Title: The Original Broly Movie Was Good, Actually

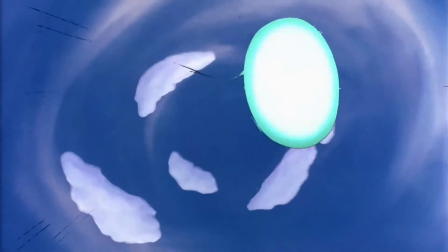[8:15]
This usually stems from a lack of variety in what's actually happening moment to moment.
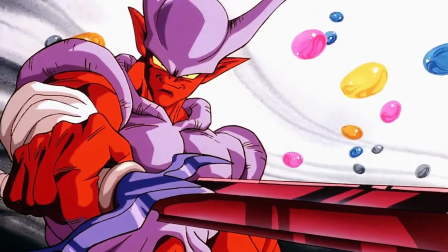[8:21]
Movie 12, Fusion Reborn, for example, despite being upheld as a fan favorite from the original 13, is one of the more guilty subjects of this.
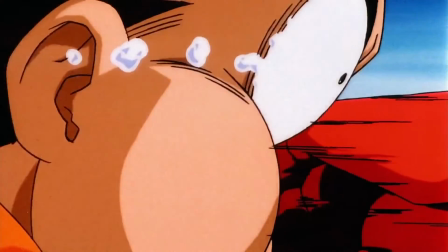[8:29]
Before too long, the film devolves into just a bunch of action scenes with slices of comedy while the ultimate goal remains the same, Defeat Janemba.
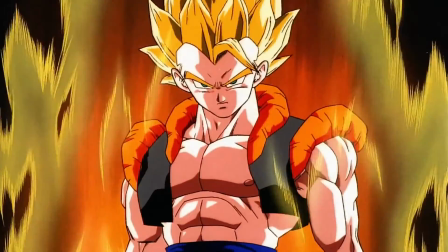[8:37]
Yes, it's cool and exciting when Gogeta finally makes his appearance at the very end, but we just had to sit through, what,
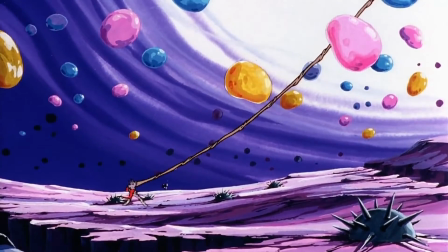[8:44]
35 minutes of Goku and Vegeta getting curb stomped while their kids fight endless hordes of Nazi zombies?
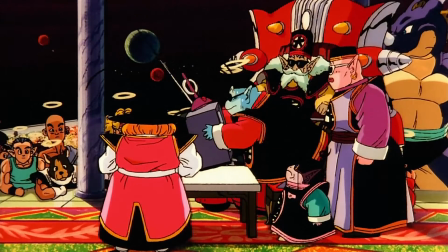[8:50]
And this movie's only 51 minutes long, it doesn't even hit the average.
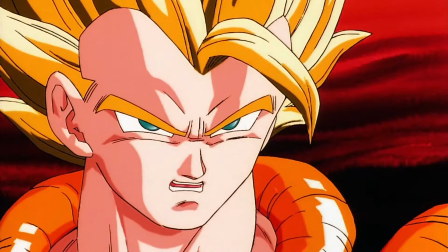[8:55]
Gogeta's only in the movie for two of those minutes, and has just as many lines of dialogue, not counting a brief chuckle.
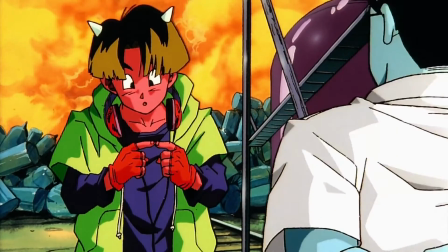[9:01]
Ultimately, it's not the runtime of a movie that affects the pacing so much as how that time is used.
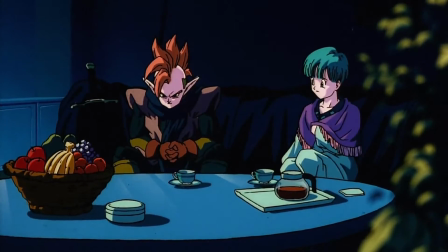[9:07]
The length and order of those scenes, as well as simple changes to aspects of those scenes,
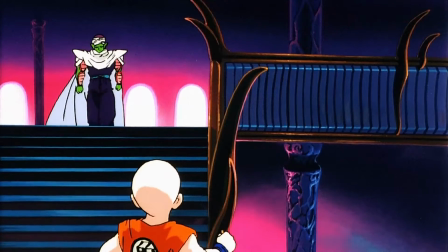[9:12]
such as dialogue or the score, can have a massive effect on pacing as well as tone.
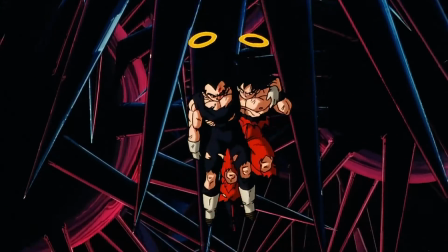[9:17]
And most of these movies are just protracted action scenes with short breaks to give the audience a moment to breathe while maybe, sometimes, shifting focus to an ancillary goal.
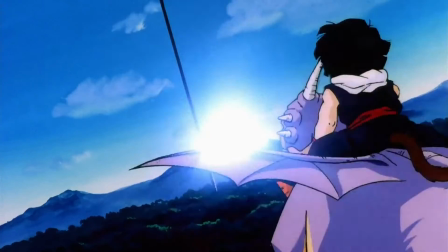[9:26]
Movie 5 sees Goku taken out of commission during his first fight with Cooler, so Gohan has to stealthily journey to Korin's tower to get some senzu beans for him.
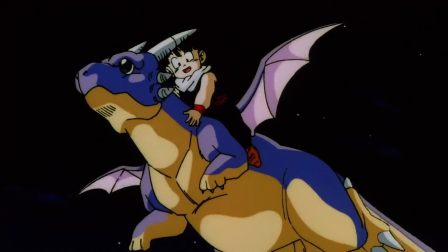[9:35]
It's a welcome break from the action while still maintaining tension, and I appreciate it.
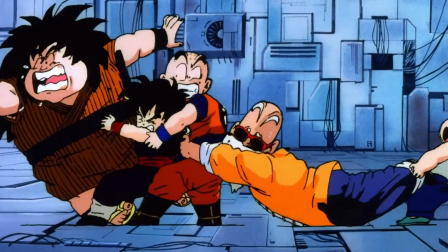[9:39]
But then there are those scenes in the sequel where most of the characters are being shuffled along inside a processing plant looking confused,
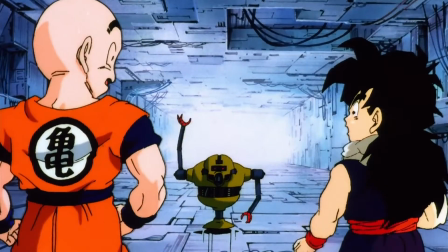[9:45]
while Goku and Vegeta fight Metacooler, which doesn't really add much and act more as pacebreakers than anything.
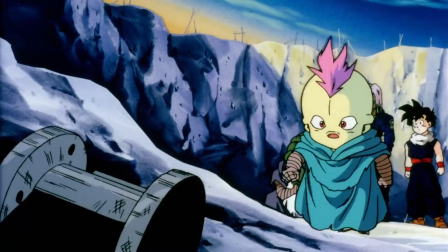[9:51]
Movie 8 is one of the more unique entries in the series in this regard.
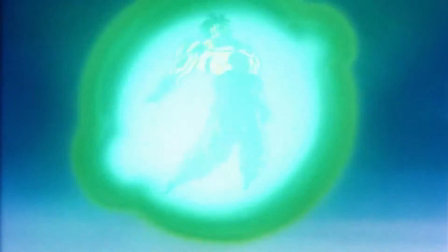[9:54]
Not only does it have the longest runtime of its ilk, clocking in at 72 minutes, But the first half of it hardly features any action.
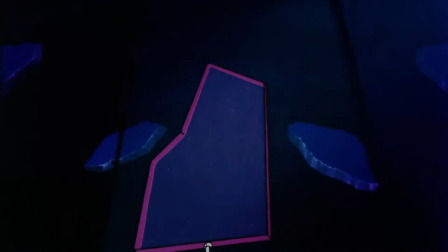[10:02]
Instead, time is taken to establish the premise, introduce our villains, their goal, the conflict that arises from it, and, of course, the tone.
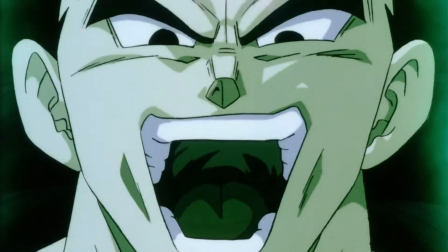[10:10]
I find that Movie 8 is one of the few that adopts a darker, more foreboding tone,
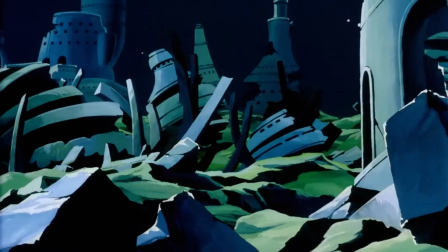[10:15]
specifically one with an air of mystery that aims to keep viewers slightly on edge as the story unfolds.
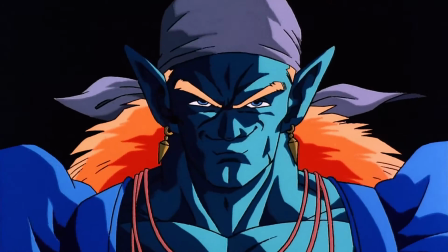[10:20]
It isn't unique in that sense, as both Movies 9 and 13 have similar sensibilities.
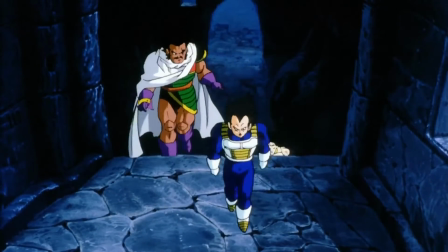[10:26]
Part of the atmosphere of Movie 8 does come from the visuals.
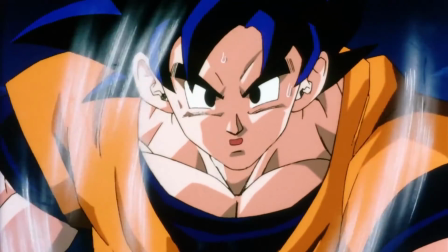[10:29]
The drab tones in the painted backgrounds and blue highlights and black hair to help define a character's outline and darkness go a long way, but neither of these elements are exclusive to this film.
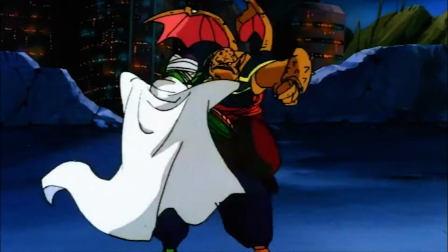[10:38]
Pick a DBZ movie at random and chances are that you'll get one that does a great job in establishing its tone through darker or muted colors.
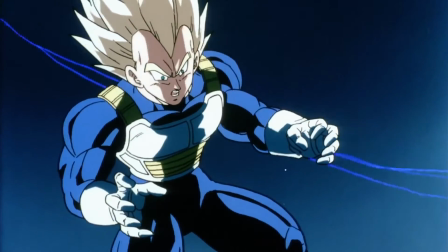[10:45]
Rather, the uneasiness that the movie seeks to invoke, and in my opinion does so fairly well,
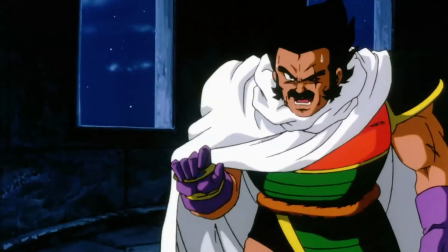[10:50]
comes from the framing and, more importantly, the pace at which new information is revealed to the audience.
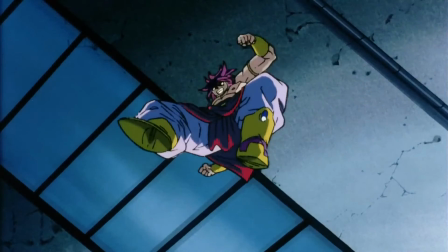[10:55]
As previously stated, the film is 72 minutes long with hardly any action in the first half,
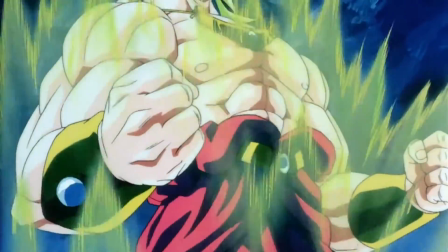[11:00]
and the iconic upward panning shot of Broly's legendary Super Saiyan form is just before the 37-minute mark,
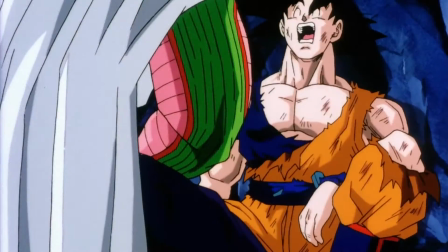[11:06]
after which the movie falls back on the aforementioned action-rest-action-rest-action-climax rhythm that's expected of it.
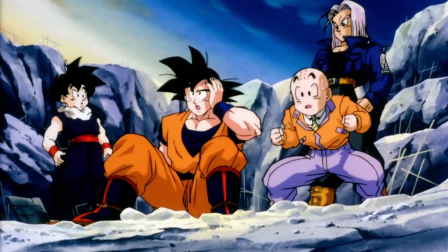[11:12]
But leading up to Broly's transformation is a gradual buildup of questions from Goku and the other's perspective, and information from Broly's father,
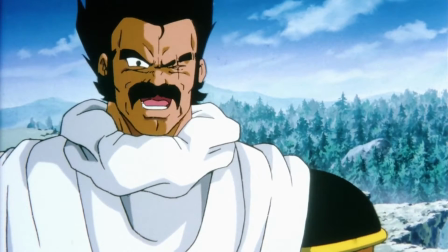[11:20]
Paragus, who, as the villain who set the story in motion, knows more about what's going on than anybody else and keeps his cards close to his chest.
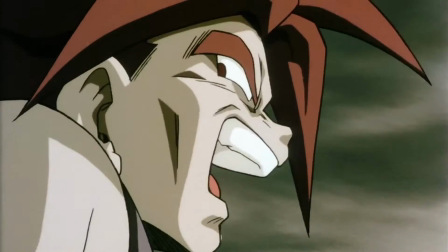[11:28]
There's more going on here than in your typical DBZ movie. It's complex, but not complicated.
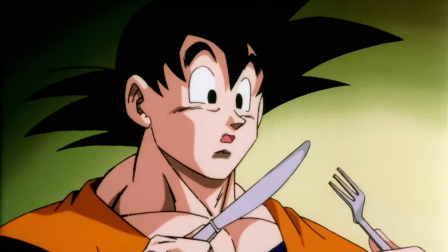[11:34]
The first half keeps the viewer engaged through a steady stream of new information, which builds on or leads one to question the validity of previous information.
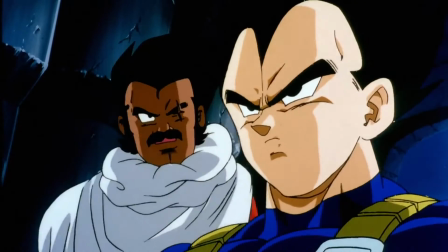[11:42]
Paragus looks a bit sketchy when we first see him, but his tone makes him seem genuinely pious towards Vegeta.
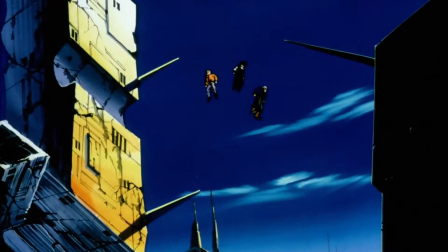[11:49]
But then Trunks and the others look around outside the Grand Palace he's built, and there's basically nothing but ruins, not to mention the palace seems to have been built with slave labor.
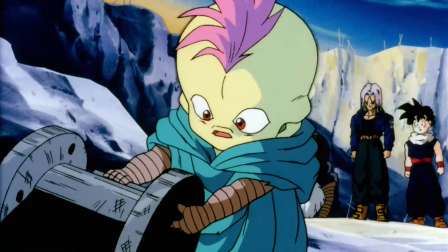[11:57]
And the slave's home was attacked by a Super Saiyan? Well, isn't that odd?
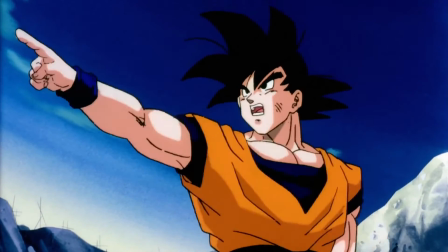[12:01]
But Goku, who's been following the Super Saiyan's ki, quickly determines that it isn't Paragus, which the slaves confirm.
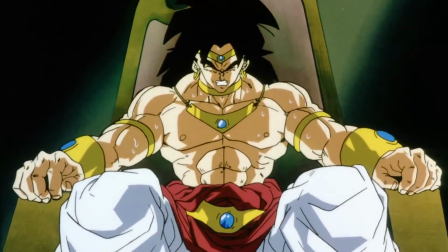[12:08]
By the 26-minute mark, the viewer is made privy to just about everything,
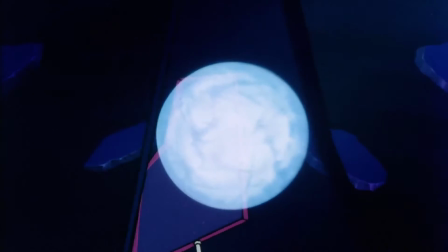[12:12]
with the notable exception of the significance of Comic Gomorri, which is made clear before the action really gets underway.
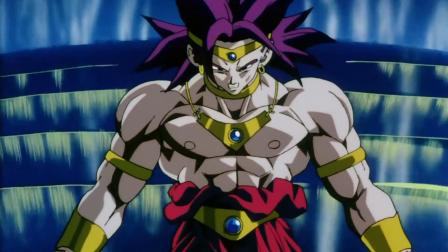[12:18]
Even Broly's status as the legendary Super Saiyan is all but confirmed at this point.